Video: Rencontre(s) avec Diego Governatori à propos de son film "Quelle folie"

Et pour moi, c'est vrai que c'était très important d'avoir ce parcours géographique qui allait ponctuer notre avancée vers le centre-ville, le cœur, mais presque au sens organique, vers quelque chose qui bat, quelque chose qui fait peur et en même temps où la vie se trouve.
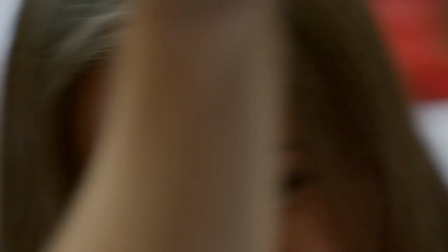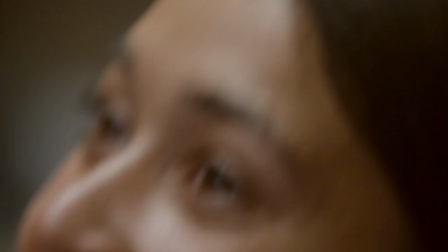C'est pas un film, c'est pas le portrait d'un homme différent, c'est pas le portrait d'une bête de foire, c'est pas le portrait d'un animal bizarre qu'on regarderait, nous, confortablement installés, en nous disant bien heureux que nous sommes de ne pas être aussi souffrant que lui. Mais je pense qu'à l'inverse, tout ce qu'il agite et la façon dont il en rencontre nous invite justement à nous déplacer,
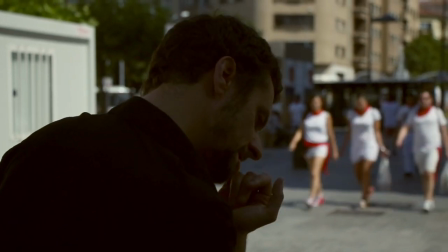545s
nous invite à nous-mêmes franchir cette frontière. Le tournage a amené Aurélien dans le monde des hommes Et ce qui serait beau,
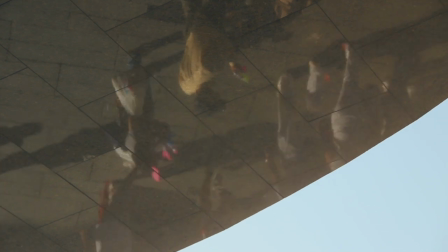554s
c'est que le film amène les hommes dans le monde d'Aurélien Je suis vraiment un écrivain, je suis comme Voltaire
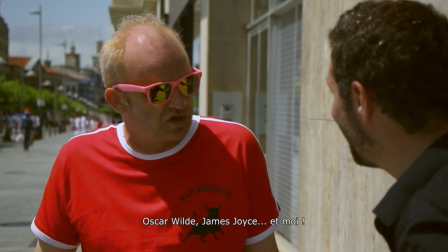564s Pardon, je connais ça Je suis Oscar Wilde, James Joyce, moi,
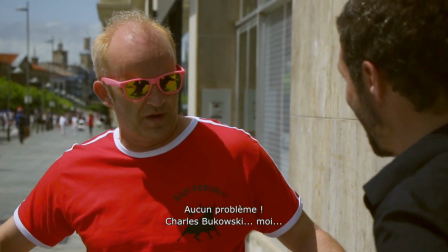569s Charles Bukowski, moi, pas de problème Et William Faulkner ?
Oui, pas de problème énormément de points de convergence entre tout ce qui se joue dans ces fêtes de Pamplune et la problématique d'Aurélien. Il me disait par exemple qu'il se sentait assassiné par le social tous les jours, qu'il se sentait comme une bête sauvage au milieu des hommes et renvoyant
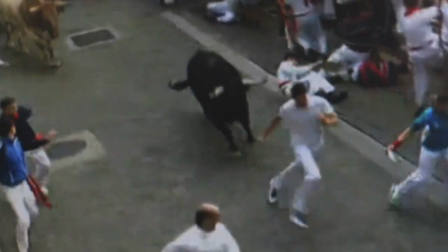596s
toute une violence alors qu'il n'a jamais été coupable d'aucun acte violent,
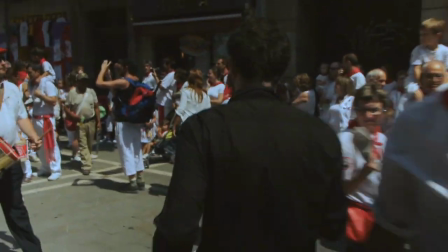603s
qu'il se sentait effectivement pris dans le piège par le fait de son atypisme, de sa différence dans le corps du social, de jamais réussir à pouvoir sortir d'une espèce de labyrinthe dans lequel il se sentait vraiment enfermé, jusqu'à se faire assassiner par le social tous les jours.
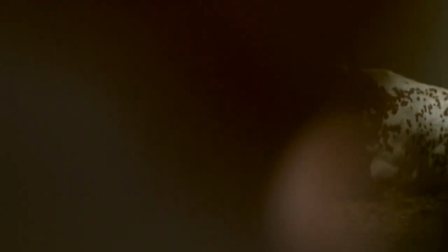624s
Et donc plus il me parlait de ça, plus j'avais cette image du taureau qui traversait les rues jusqu'aux arènes dans lequel effectivement
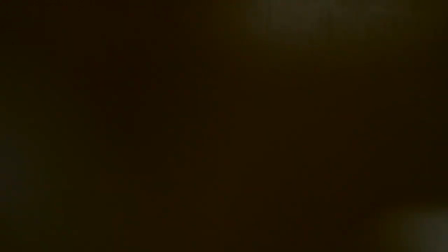631s
ce lieu duquel on ne sort pas et qui fait spectacle aussi et dans lequel le taureau est assassiné.
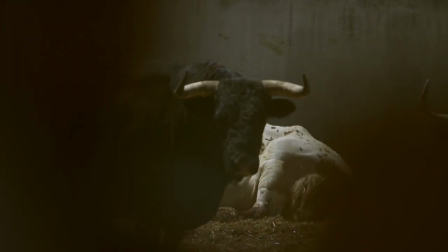640s
Et du coup très vite est venue l'idée de prendre cette image du taureau comme effectivement une allégorie d'Aurélien dans le monde social.
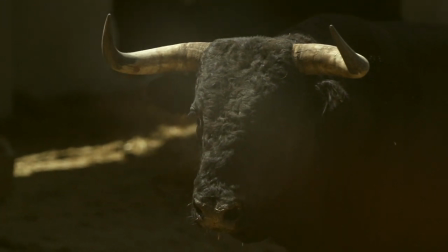648s
C'est à la fois totalement fascinant mais force qui serait aussi effrayante et qu'on aurait du mal à socialiser.
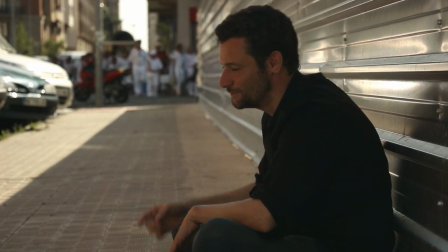662s
Et c'était évident que l'expérience que je lui proposais, que je nous proposais, et notamment dans ce tumulte et dans ce chaos et dans ce bruit-là,
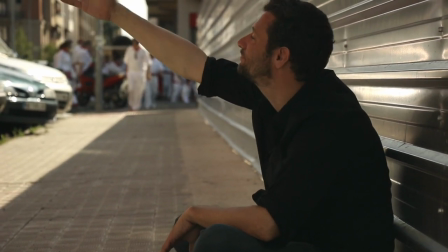670s
allait faire éclore de façon très limpide des sensations que lui-même allait pouvoir investir,
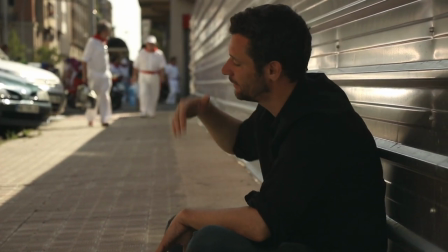679s
commenter et transmettre.
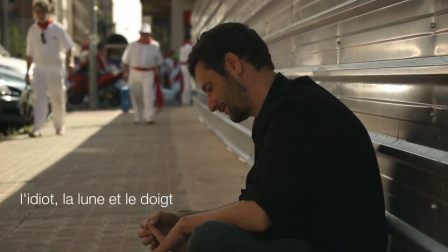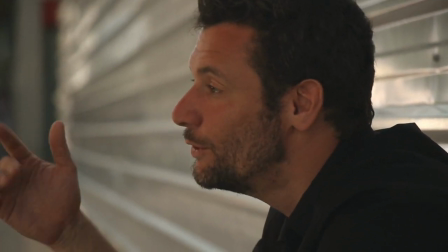686s L'idiot est celui qui a compris qu'il n'y avait d'autre spectacle que l'homme. et qu'il n'y avait rien d'autre à regarder que l'homme.
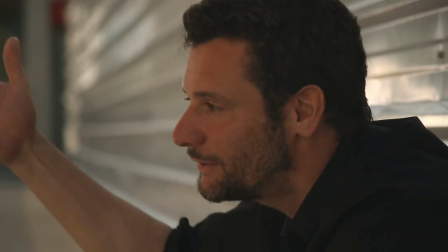692s Au besoin, son doigt, rien que son doigt peut-être, mais rien d'autre que l'homme.
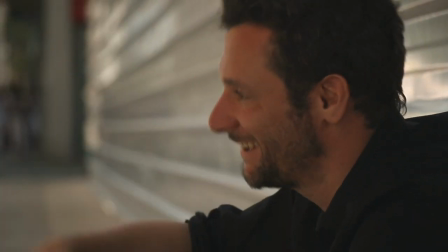698s La lune, où est-ce que c'est ? C'est beaucoup trop loin.
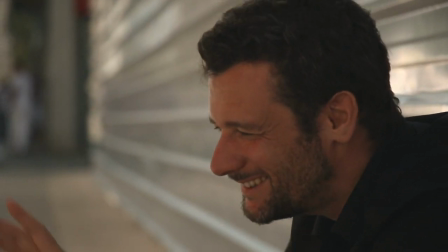701s Et surtout, c'est pas très certain, c'est pas très distinct, c'est pas très défini.
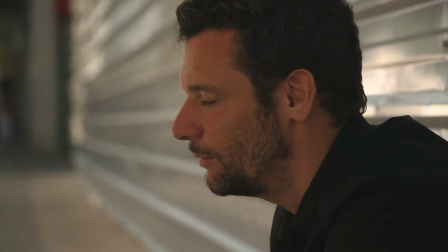708s Ce qu'il y a de certain, c'est l'homme qui est là.
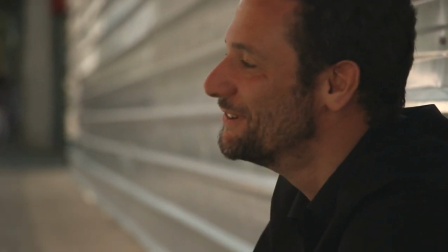712s Qu'on nous permette donc, du coup, de nous concentrer sur le doigt.